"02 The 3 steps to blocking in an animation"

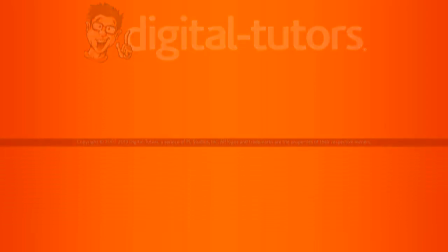1s
Вот три шага, которые я всегда соблюдаю, когда делаю блоки анимации.
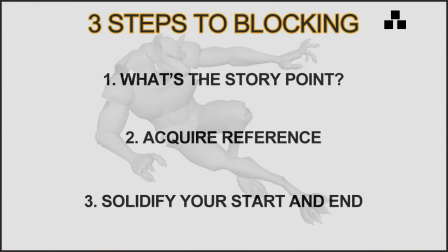8s
Иногда при построении анимации мы точно не знаем, как должно все выглядеть. И вот три шага, которые я часто применяю в своей работе.
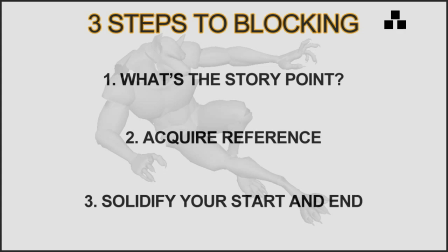25s
Конечно, есть какие-то и другие способы, но и я пользуюсь этим. Итак, первый шаг. Это как бы цель истории. То есть, какую идею несет вот эта анимация.
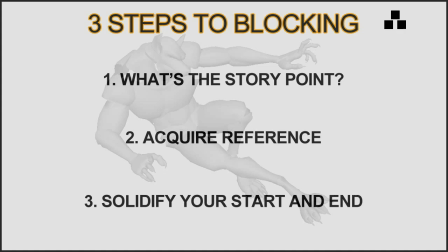40s
Зная это, мы сможем передать характер персонажа. То есть, у нас получится такой проект более живой. Вот сейчас у нас есть персонаж волк такой, он у нас стражник. Теперь можно развивать историю дальше. Например, он там встревожен, либо он просто стоит расслаблен.
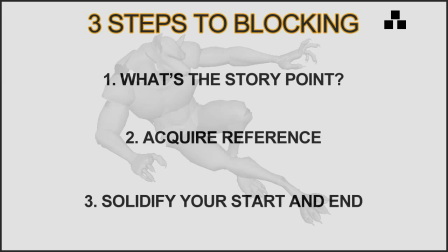60s
И даже если он, например, встревожен, то он не особо внимателен, например. И если мы правильно сможем изобразить его характер, то он понравится публике и будет выглядеть живым.
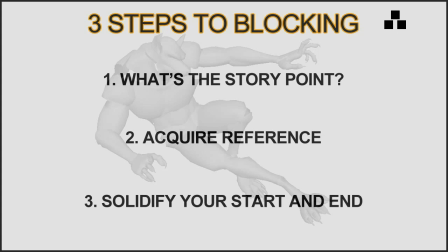79s
Также нам надо посмотреть и решить, будет этот персонаж более гуманоидным, либо более звероподобным. И вот, например, если он у нас будет более звероподобным,
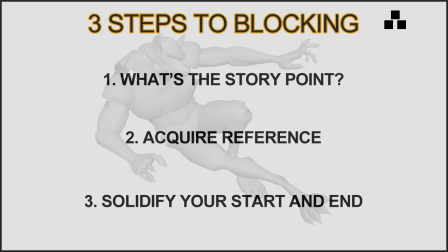93s
то надо добавить какие-то небольшие движения, которые это покажут, и зритель сможет это понять. Когда мы это все сделали, мы можем перейти к созданию референсов и эскизов. Референсом может быть какое-то видео, которое вы нашли, либо какие-то картинки.
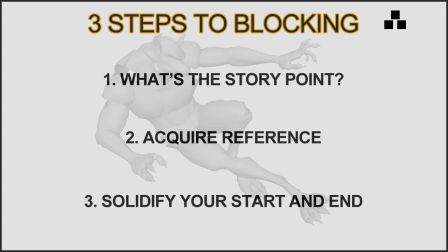114s
Можете найти какие-то позы, в которых вы хотели бы видеть своего персонажа. А потом вам надо создать такие небольшие эскизы.
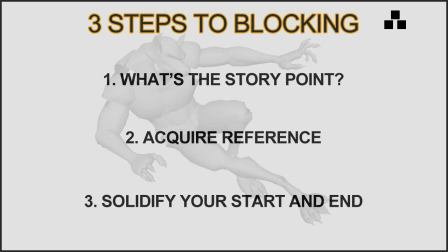Давайте посмотрим на несколько эскизов, которые будут использоваться в этом проекте. Вот следующая картинка.
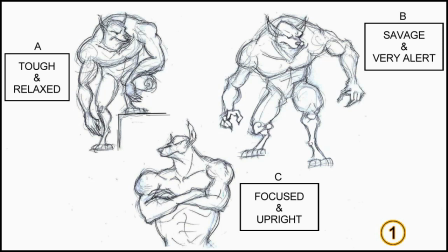143s
Итак, как видите, здесь сейчас есть несколько поз. Это даже не позы, это разные идеи того, как должен выглядеть персонаж. Такая большая вариативность дает нам как бы больше простора для идей создания анимации.
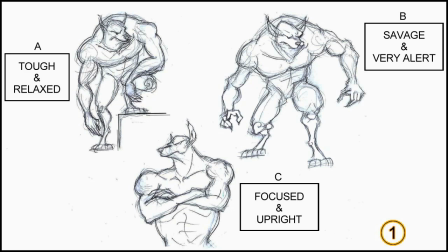159s
Как видите, на позе A у нас персонаж такой слегка расслабленный. На позе B персонаж более такой встревоженный и слегка даже, можно сказать, здесь отображена его звероподобность. А поза C больше отображает, конечно, гуманоидную часть этого персонажа.
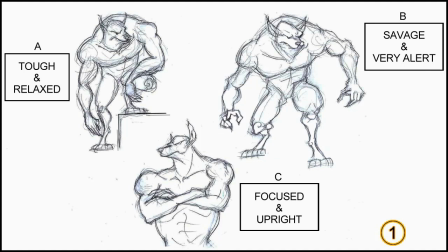181s
Больше всего мне нравится поза A, потому что здесь есть такой интересный сильный силуэт и даже такой характер персонажа. Также он стоит ногой на каком-то объекте из нашей сцены,
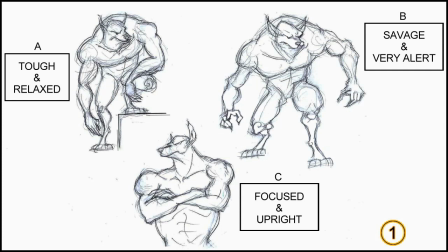195s
и это делает вот этот вот рисунок более интересным, потому что в нем задействован еще какой-то объект фона.
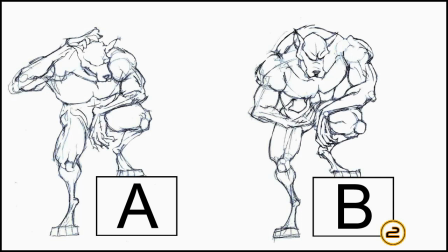205s
И так дальше мы продвигаемся к следующей картинке, которая основана на предыдущей. Здесь у нас есть два варианта. Либо он чешет голову, либо он, например, рассматривает свою руку. Мне нравится больше второй вариант, когда он смотрит на свою руку.
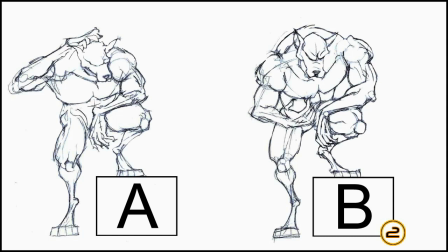229s
Таким образом мы сможем больше привлечь внимание аудитории.
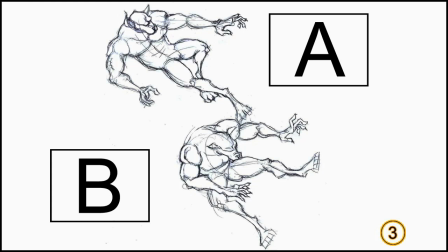239s
Итак, вот у нас еще следующая картинка. Здесь как бы у нас наброски того, как он падает от удара.